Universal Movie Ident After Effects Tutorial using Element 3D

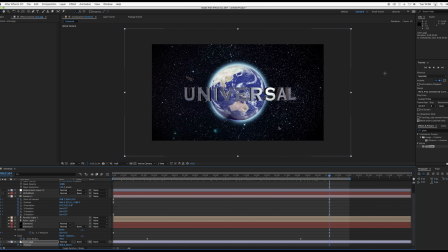1257s
So we'll just push that up there, not down, up.
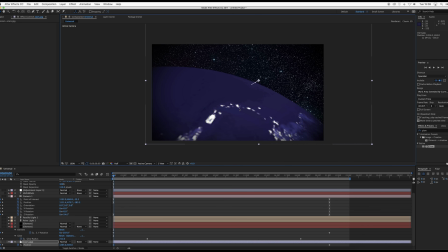1260s
And as it pulls away, the stars appear to move with the camera.
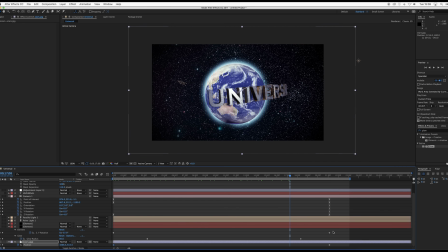1266s
Just doing ease on that. And there we are. So as we pull out, it all looks like it's sitting in one scene. Okay. Maybe we'll do some lens flares now.
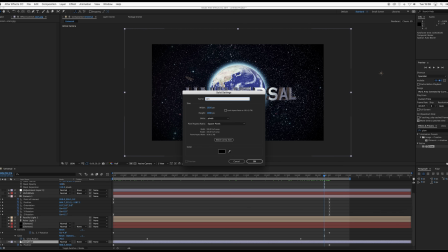1284s
So a new solid, lens flare. Let's see, put the lens flare, drag that on, find it, there it is. Oh, it's gone down there. Let's put that back up to the top. Here we are.
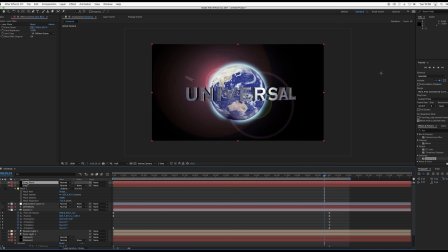1297s
And we will add that over. You can screen it or add it. Add will be a little bit brighter than screening. I tend to do that if we're looking for more dramatic stuff. We'll move that down to 105. Just move it off a little bit, just to simulate a sun or something else that might be there.
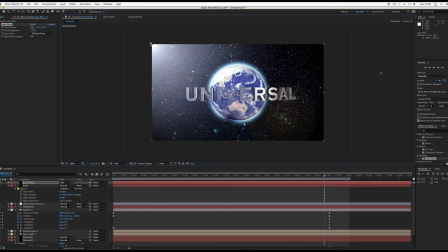1317s
Put that up there. And we're going to key the center, just maybe move it away when we're closer up.
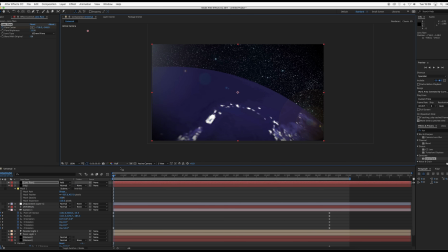1325s
And as the camera pulls away and we get our animation going, we'll just move it down a little bit just so we get a little bit of movement.
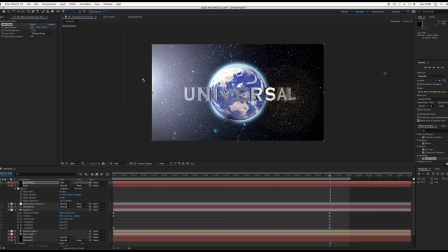1333s
And it appears that we've pulled away and you'd see a bit more sun, I guess. Okay, so put an easy ease on those.
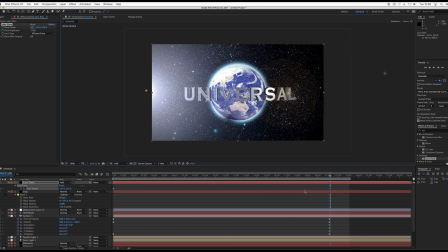1342s
Excellent.
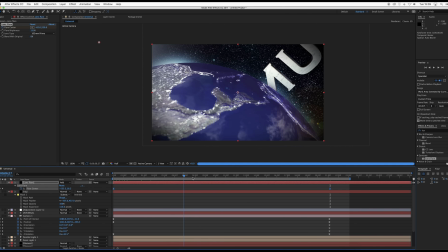1346s
There we go. Universal. It's a bit bright actually.
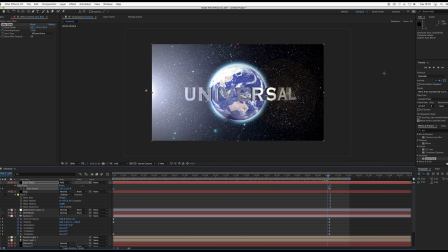1352s
So maybe I'll leave it, maybe I won't.
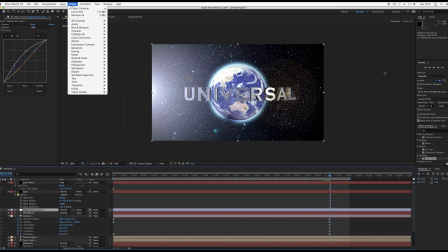1358s
Let's do a what am I looking for here? A tint. There we are. Just to lower up that saturation a little bit.
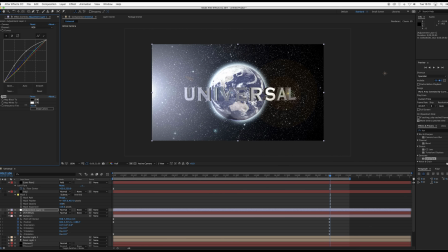1370s
Pull the curve down there. See, that's looking pretty good.
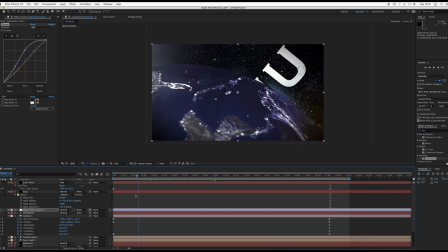1383s
Universal.
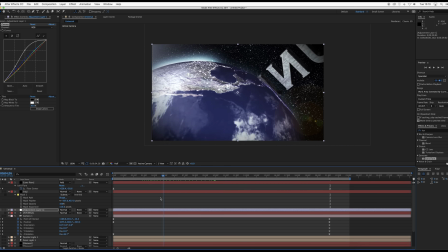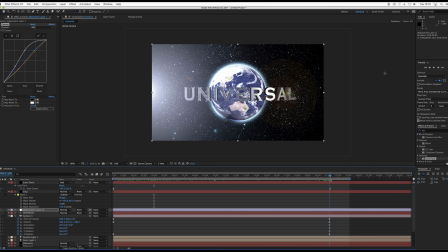1390s
Okay. Yeah, let's lower that down just a bit. That was a bit much, right? There we go.
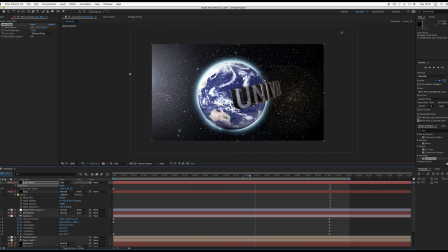1397s
There we go. We don't want it just to be too unrealistic, do we? Okay. There we go, guys. I think that probably covers it. Hope it works for you. Best of luck with it, and I hope you enjoyed it. Catch you next time.